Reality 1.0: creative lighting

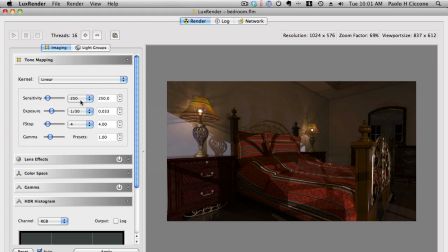12:28 I set it to sensitivity of 250 ISO. It's an exposure of 1/30th of a second, and we have a f4 for our f-stop.
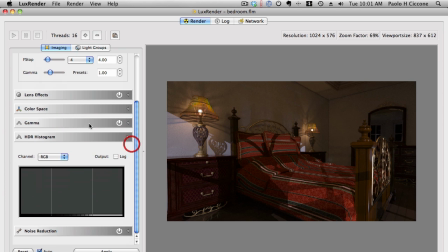12:38 I added just a touch of a lens effect.
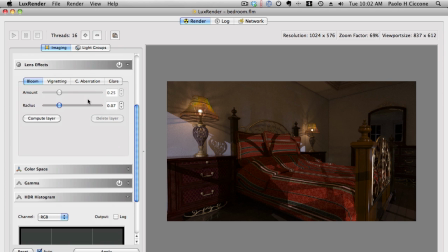12:44 Cannot see it right now here, but it's basically added in the bloom, and probably just 0.10 or 0.15.
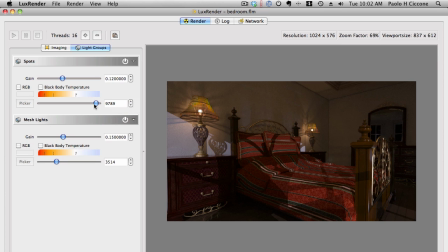12:54 Now my temperatures for the lamps are important. So the gain is being lowered significantly for both of them, and this gives me the ratio for the moonlight and the interior lights. But you notice I warmed up the lamps here for the interior lights.
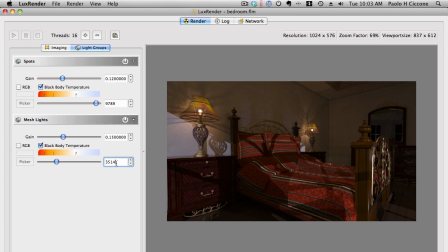13:12 So from the standard 65K, I went down to 3514, which is bringing the light a lot warmer. We can move the slider a little bit, and you see the difference.
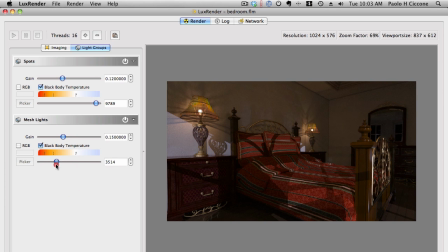13:26 So anywhere around 32, 35 will do it. Really, adjust to your liking. And the moon, starting, this is at 9789.
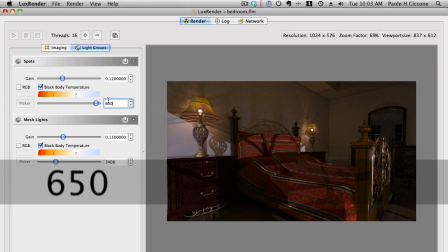13:39 It started at 6500, and will be kind of whitish.
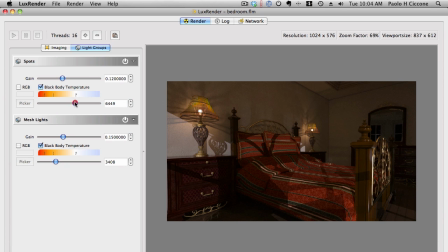13:44 And we just move it to the colder side of the spectrum so that it looks kind of bluish, and that's generally what gives us the atmosphere of the moon. And of course, you can adjust it to your liking.
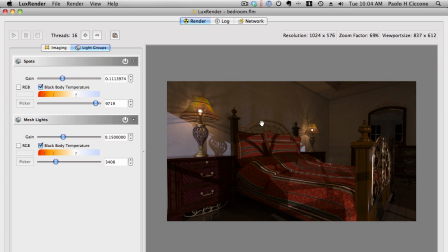14:03 I wanted to pick up enough detail on this side here because there is a little hint of other structures, a little bit of the shadow from this side of the bed. So it's really nice and adds a little more detail, even though the wall is bare.
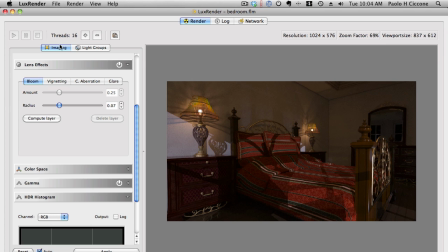14:21 So this is basically how you create this scene. I hope the tutorial was informative. My name is Paolo Ciccone for Pret A 3D, 3D Ready to Wear. See you next time.